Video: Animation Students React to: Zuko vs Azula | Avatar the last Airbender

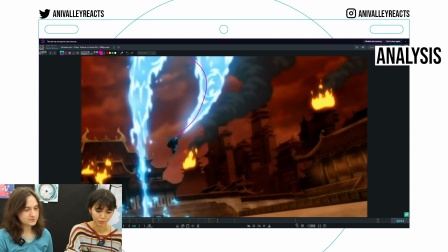Here they kind of use it like as a whip but that's not how fire works. As soon as it leaves this space it's independent and here it's more like it's connected.
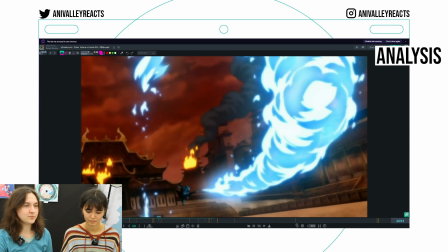Effects animation is a bit of rule of cool a bit of like just make sure that the motion looks good.
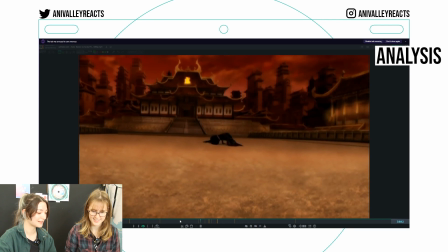They must have had some like really really good effects animators. Effects are hard. Yeah.
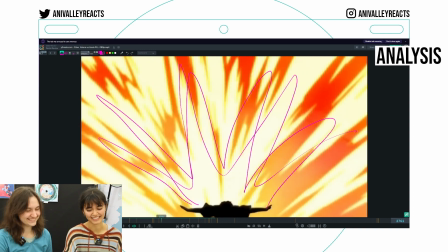Again like, ah! Energy. Amazing. The T-pose. Amazing. T-pose asserting his dominance. It's just a very cool shot. And then it splits to reveal Azula on the other side.
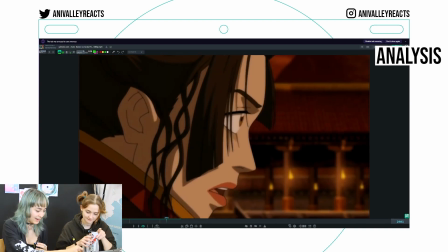I think it's also nice how they have moments in there where the characters have to take a second to calm down and then it starts again. So you can have time to see their emotions. And also the music being sad.
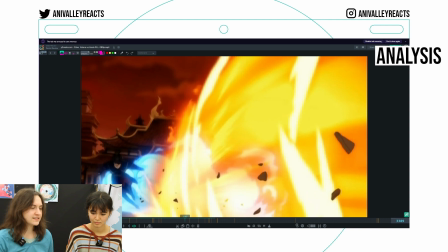It's not super epic. It sort of underlines the fact that this is not a great, glorious, victorious moment. It's his sister. Yeah, he has to fight off his sister who is broken. Tragic. Talking about it gives me goosebumps. Like these poor children who have suffered under their shit father.
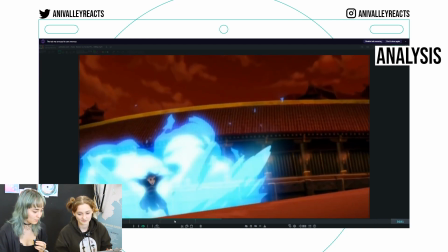And you know, not to shit on anime, but I really appreciate that they don't shout and explain what they're doing while they're fighting.
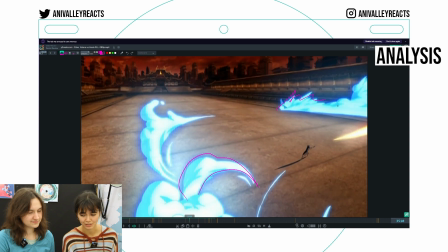But I think it's amazing what they did with special effects. Even special effects needs design. This is not the shape that you would actually associate with fire.
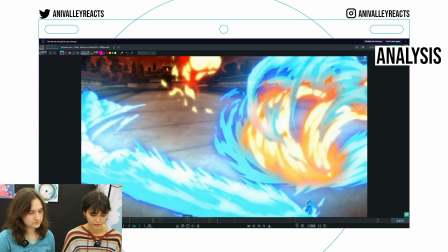At the beginning, it's very spiky. and full of energy and as soon as it's been there for a bit of time it turns into this more smoky
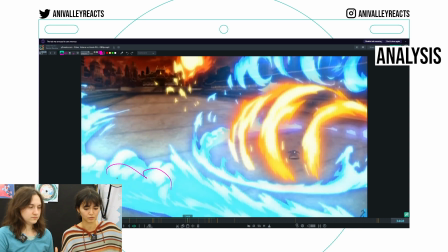cloud kind of thing so it loses its energy and kind of dissolves oh that's really nice impact i feel like there's almost like it's a little
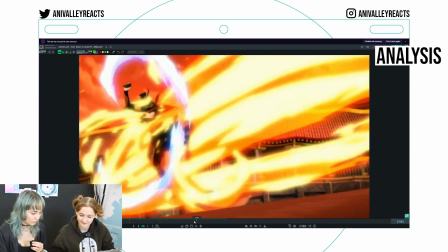bit of slow motion right before she falls down so the hit feels even harder
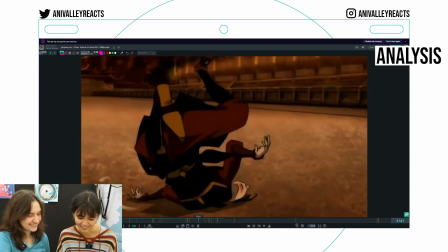god the poses are breaking all over oh okay is her head supposed to be like broken spine like you have to stretch and then you have to squash and then you jump up again.
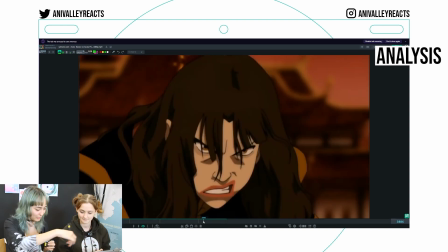Never forget the bouncing ball. All of the fight beforehand you don't really like see Katara but now that she's becoming important
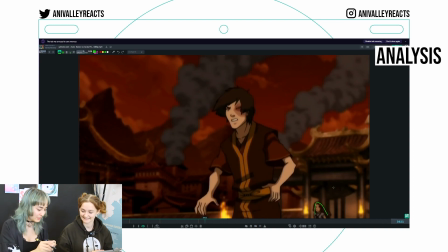you can see her in the background and you notice there's like more stakes there.
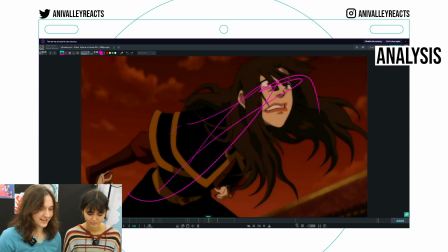Also this is such a great pose. So aggressive. I'm trying to assert her dominance. Yeah, except she's not doing it right. She needs to T-pose. It's so exaggerated.
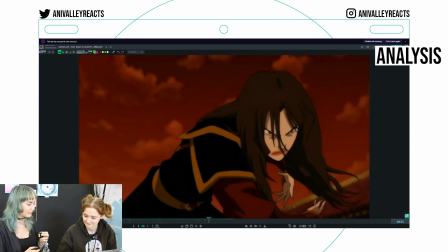This posture of being hunched over and asymmetrical is so different from the way she usually moves. and he's like really cold like okay i got this but then like
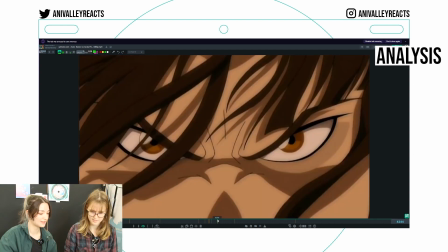with the parallax you reveal like no you don't see her eyes i like that shot and that's like whoop going over to katara and
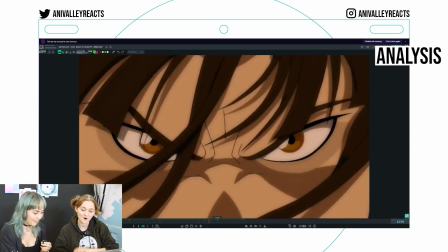then we already know what's gonna happen and we're like oh no oh oh there's a nice circle around her face oh yeah true that's
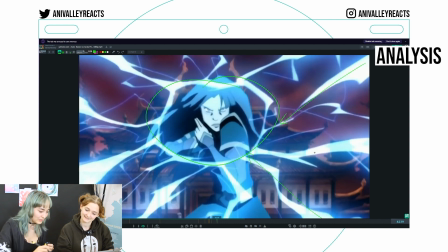really nice framing you know with the lightning all like pointing yeah how did i think of that i want to learn this i want to know how are they
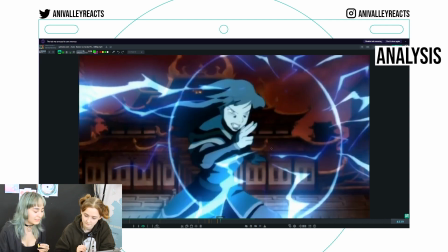like and now we're gonna draw like a moon and then a few spikes the show has like aged a bit in terms of animation but still all of the fighting choreography and all of the like vfx animation is so nice incredible it's so cool also seeing like the behind the scenes stuff where
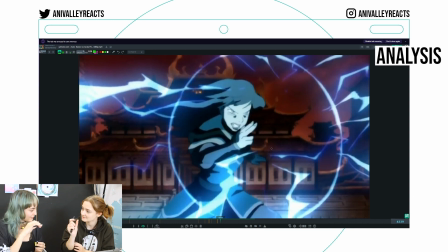they worked with professional like martial artists and stuff to develop the different fighting styles right it's like different martial arts yeah but how the fighting styles like fit the different like philosophies of like the element and stuff like with the earth bending it's very like on the ground and like you have a
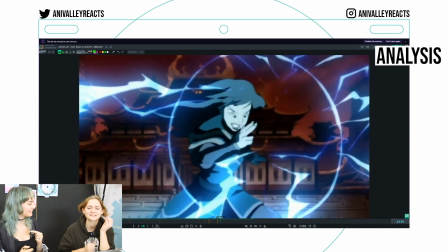white stance fire bending it's very quick and comes from the cork that's so cool when people take time to like make world building like this right there are a lot of zoomings
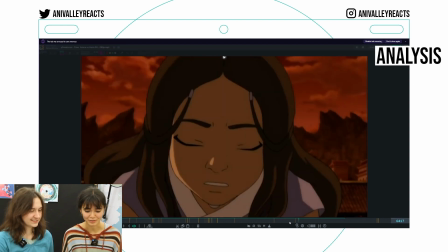but also like with the water it's like this is important and together with the chains it's also a cool idea to
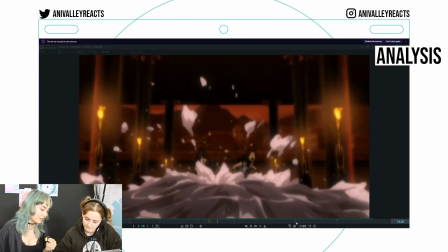have her like melt the ice with her breath i just love all the creative ways that they use the elements It's never just like straightforward.
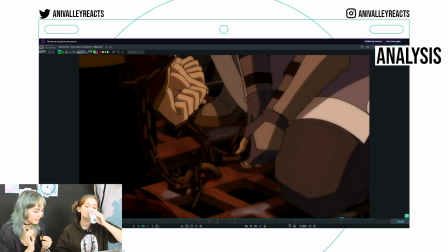It's always like very smart.
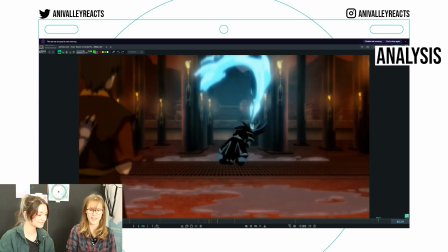She really is like a dragon or like an animal breathing out of her mouth, trying to get free, like there's no more rational acting anymore.
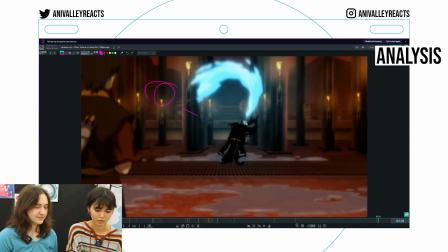This shape is totally plausible, but then this part go into this direction and not into this direction. It'd be very like splayed out.
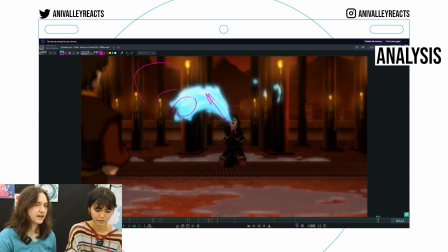Because she's like viewing that fire straight out of her mouth, would expand into this direction and continue with the direction.
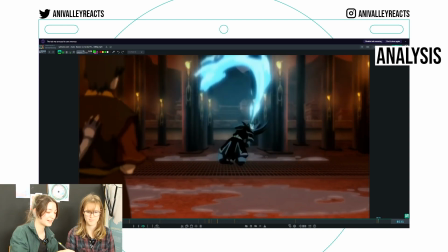I like how she goes back here.